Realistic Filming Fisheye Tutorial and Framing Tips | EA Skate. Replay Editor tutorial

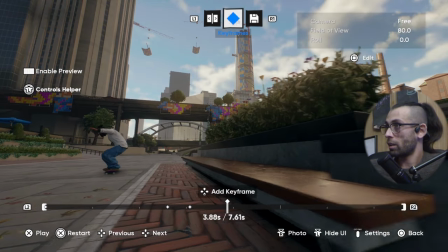And the last keyframe you want to set in is right here. So the landing of the trick.
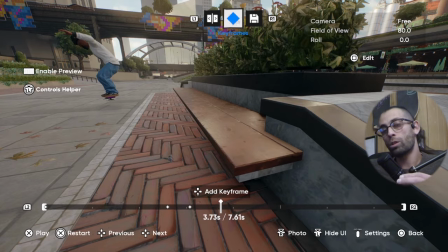A little bit more specifically,
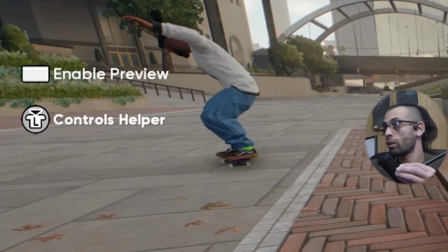anywhere in between the moment the wheels touch the ground to where the body finishes absorbing the impact.
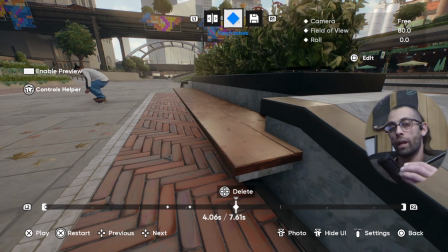So I would say right about here is the latest at which we could put the landing keyframe.
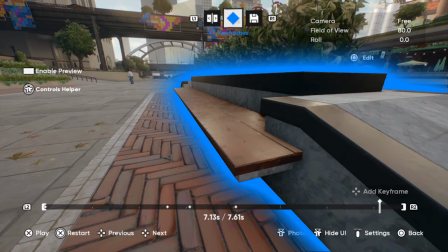And then the shot ends the way it began. We're really promoting the obstacle that we just skated as the skater rides off into the distance, all right?
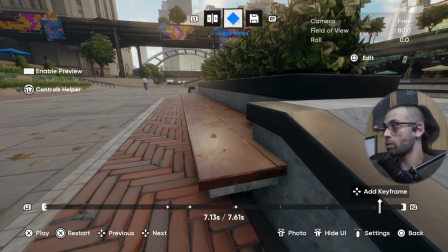The absolute last of those 5 keyframes is the end of the rollaway, right?
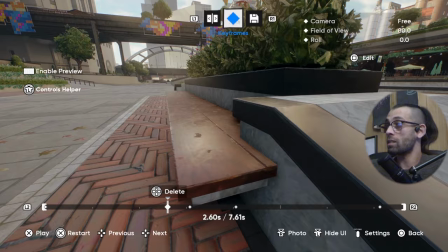The 3-second buffer. And that is it. Let us take a look, and here it is.
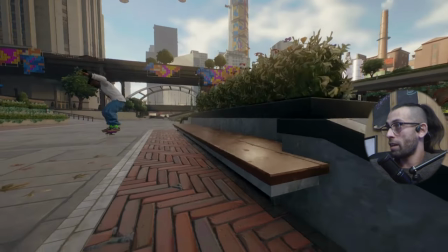This is what I mean by 5 keyframes only, all right? There's one last thing that I want to add as a very quick bonus. For manuals or for grinds, especially for like flat bars,
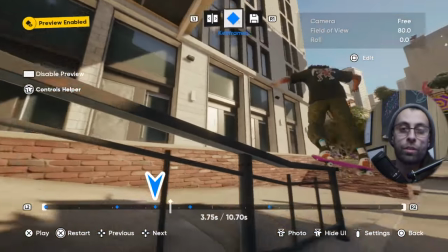you'll want to split the middle of the trick keyframe into 2 keyframes.
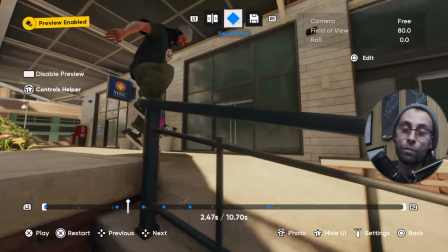These 2 keyframes are going to be set at first the moment where the trick locks in, right?
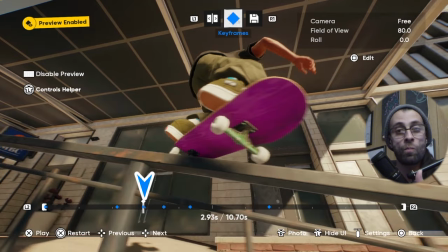The grind or the slide locks in, and it's going to be angled upwards.
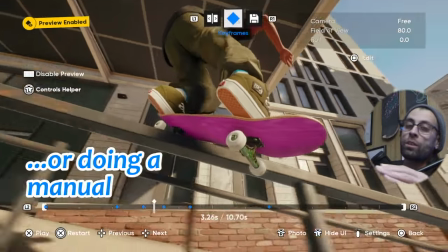So the skater went up something, and the whole time that they're grinding or sliding, the camera is pointing up because we're up on something.
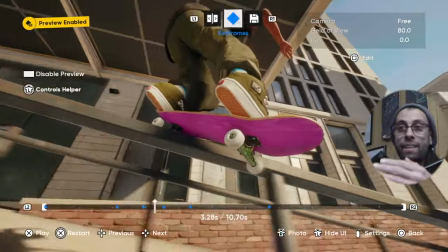You follow me? And then the next keyframe is at the end, just before popping out, just before hopping out of your slide.
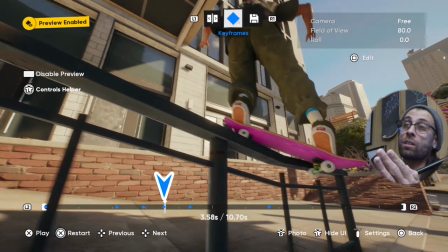You put a keyframe there, still angled upwards, because that's going to allow your camera to go from that keyframe to the next,
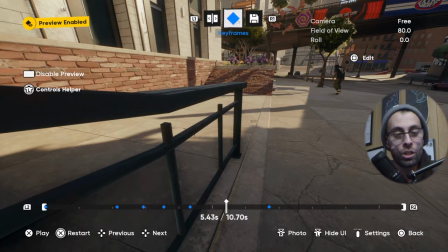which is the landing, and angle the shot downwards, all right? Because we're hopping off. Now, allow me to introduce you to something that I call the whoosh.
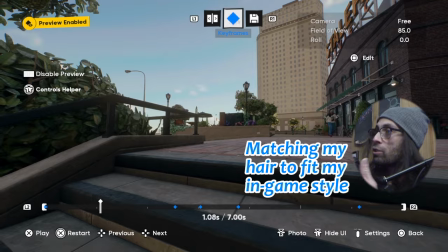So in this particular instance, we're starting the clip by showing the obstacle in full view and the skater off in the distance.
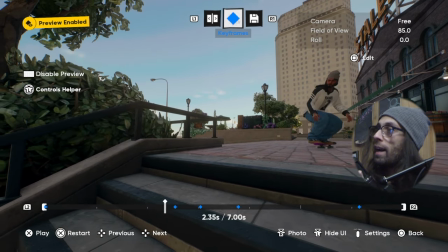Now, as the trick begins,
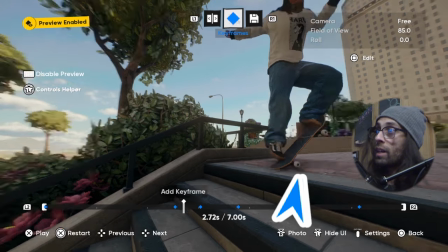we see the skater traveling from one side of the screen all the way to the other side of the screen.
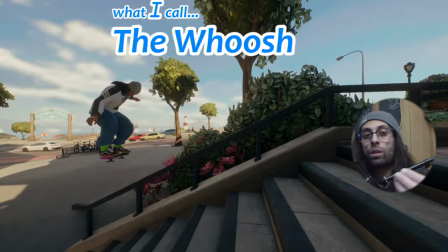This is what you call the whoosh.
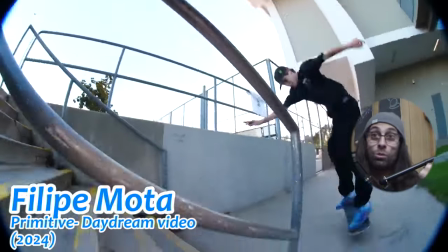It's a name I've given to a technique that is industry standard in basically almost every fisheye
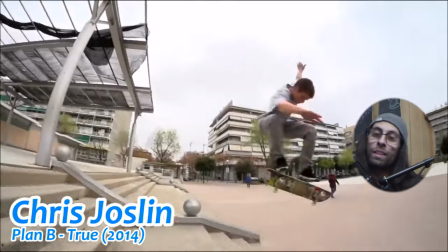shot that there has been since the early to mid 2000s, but don't take my word for it,
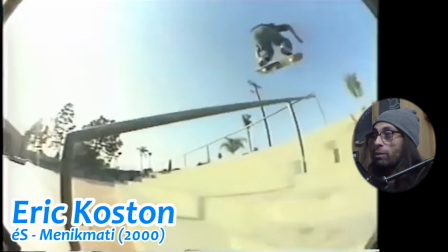alright? Go take a look at any skate video that has been released since the early 2000s up until present day,
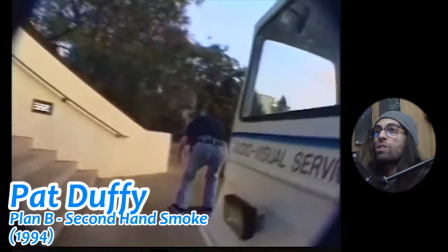and just take note at how much of a standard it is in every fisheye shot,
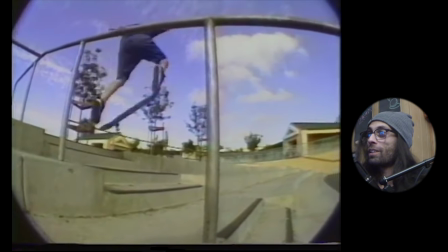or almost, alright? The whoosh. It is not just some haloof thing, it is there.
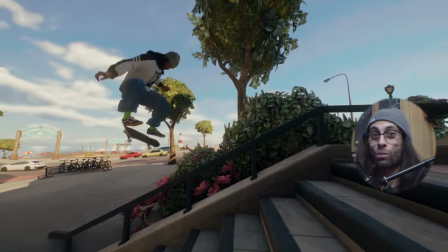It just doesn't have a name outside of this YouTube channel, alright? But it's there and it exists. Now, it's time to put all of those together in different ways, all right? So we're gonna diversify, not the trick, the camera work, all right? Because it doesn't matter what trick you've got lined up, if the camera work is exactly the same from one trick to the next, you've got a compilation of skateboarding tricks set to some background music, but you do not have a skate part, all right? You do not have a skate video. So for the next shots, I'm going to keep the UI on screen so you can see that it's always the same 5 keyframes with the same 3 key moments, alright?
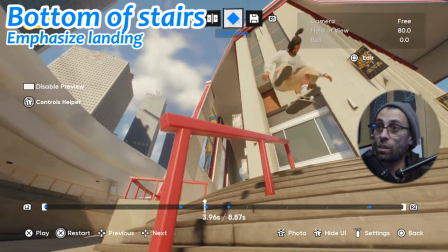So starting off, if you want your clip to have a bit more of a late 90s, early 2000s, golden age of skating type of feel,
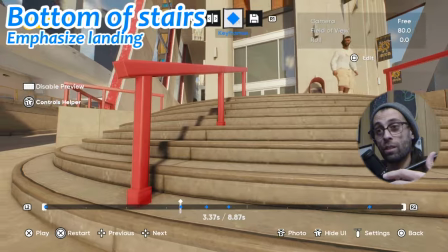have your filmer set at the bottom of the stairs and really have an impactful landing on screen,
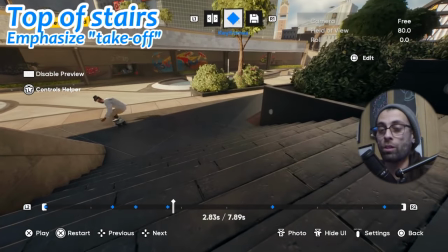alright? Or have them at the top of the stairs and really make your viewer feel the takeoff for that big stair set, alright?
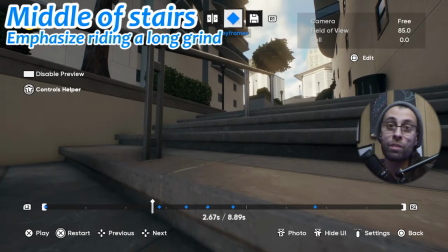You can also put yourself in the middle of the stairs and have the skater sort of suddenly
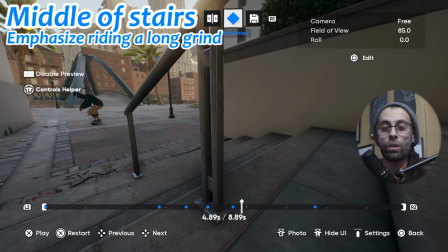appear from at the top of the stairs and just ride the rail all the way down. You could do something that I call a flyby,
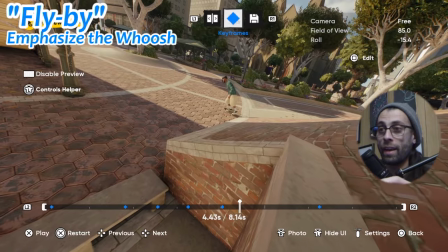where your filmer is positioned somewhere in the middle of a ledge or rail and the skater just slides right past them, passing real close to the camera.
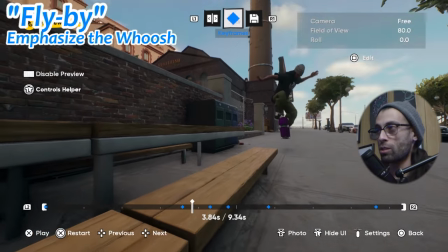I would definitely use this in situations where the grind itself, maybe the obstacle,
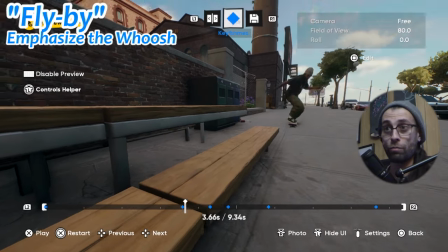is the main feature, as opposed to having some flip in, flip out stuff like Owen Wilson would say.
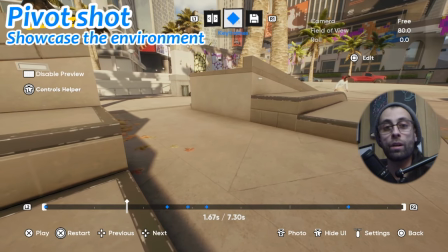For gaps, you have something that I call a pivot shot, where you keep the skater and the spot and the trick.
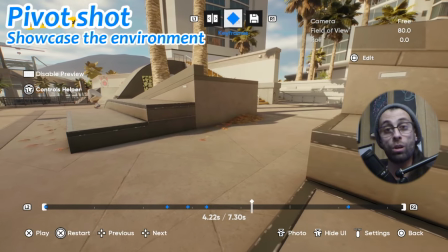You keep all 3 elements on screen the entire time.
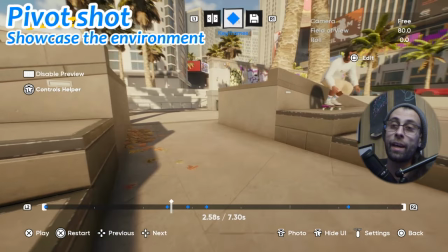In order to do that, you have to keep your camera far away, and you have to revolve around an invisible point between the camera and the skater, alright? So as one moves through, the other one responds by moving around, and it's all around a middle point that is invisible to the viewer, alright?
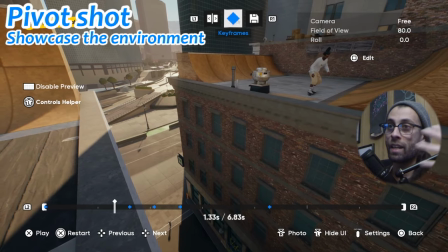This effect is really cool for highlighting the environment that the skater is doing stuff on,
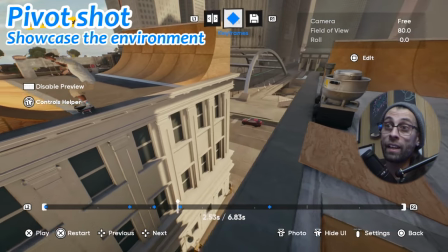or sometimes for highlighting stuff like roof gaps.
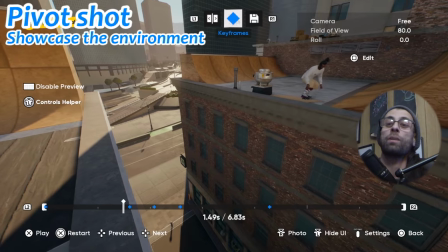I have had moments in my life where I was reaching with my camera over a roof gap and then bringing it back,
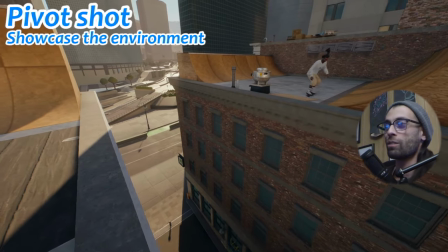just because I knew this would be a really sick effect. So definitely dangerous, but not impossible, alright?
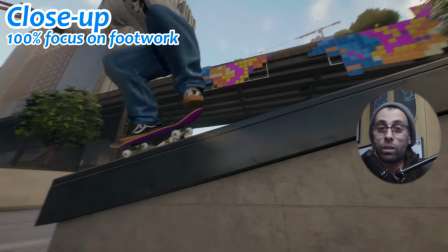And as a direct contrast to that, you have what I call the close-up shot, which is pretty self-explanatory.
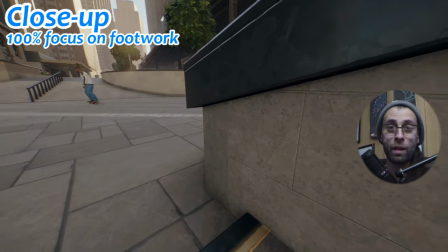You forsake the environment, the spot, and the skater, and from pop to land,
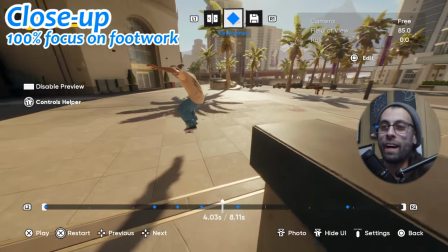you solely focus on the footwork itself to really highlight the skater's style and the way they just steez out their trick,
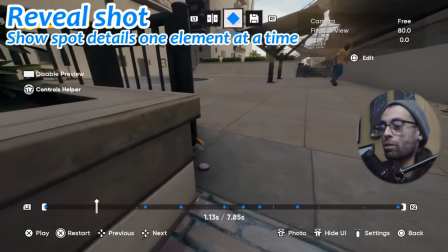alright? One of my absolute personal favorites is what I call a reveal shot.
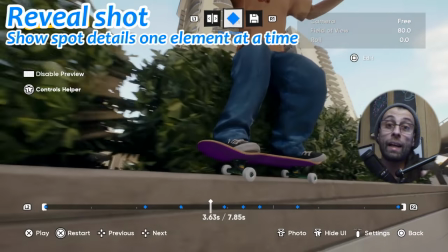It's basically where you hide a crucial last part of an obstacle and you purposefully
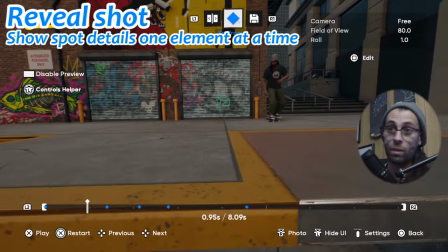mislead the viewer into thinking that something is about to happen or something is happening,
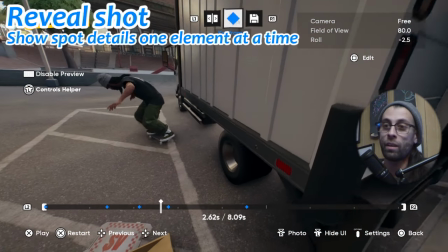but then you reveal the rest of the spot and suddenly there's a huge drop after the rail,
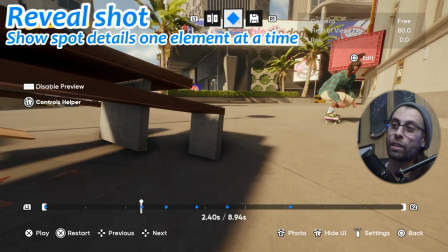or suddenly there's a huge like gap that they have to clear from their nose slide with a heel flip out, you know?
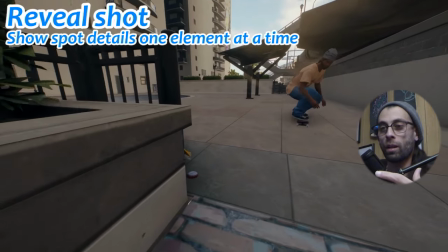So you reveal the crucial part of the spot and of the trick itself as the trick is happening,
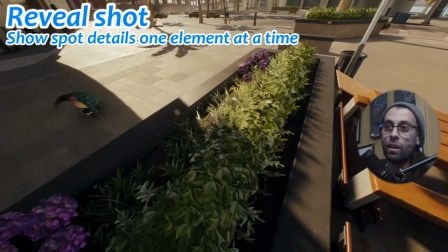to really keep your viewer surprised and on the edge of their seat. And that sums it up. So the last thing that I want to say is, if this helped you in any way, if you learned any one thing at all right, I don't care about subs, I don't care about comments, I don't care about any of that. I want you to do the thing. Go get a trick, film it, edit it or don't, and post it somewhere like YouTube, Reddit, and then tag me, man. I want to see the result of this video and people learning that they can put their thoughts and their vision into reality, right? There is a technical way to go about it, and I want to see what comes out of your mind, all right? And I want to hype it up. I want to high five everyone in your comments section. So do the thing, tag me, and let's hype it up, all right? Despite the jank that is still present, we can fight through the jank, all right? Together. All right, let's end it here before it becomes too redundant or too wacky. I'm wishing you sincerely patience for your practice. You're gonna need it because it takes practice. And I'll see you in the next one.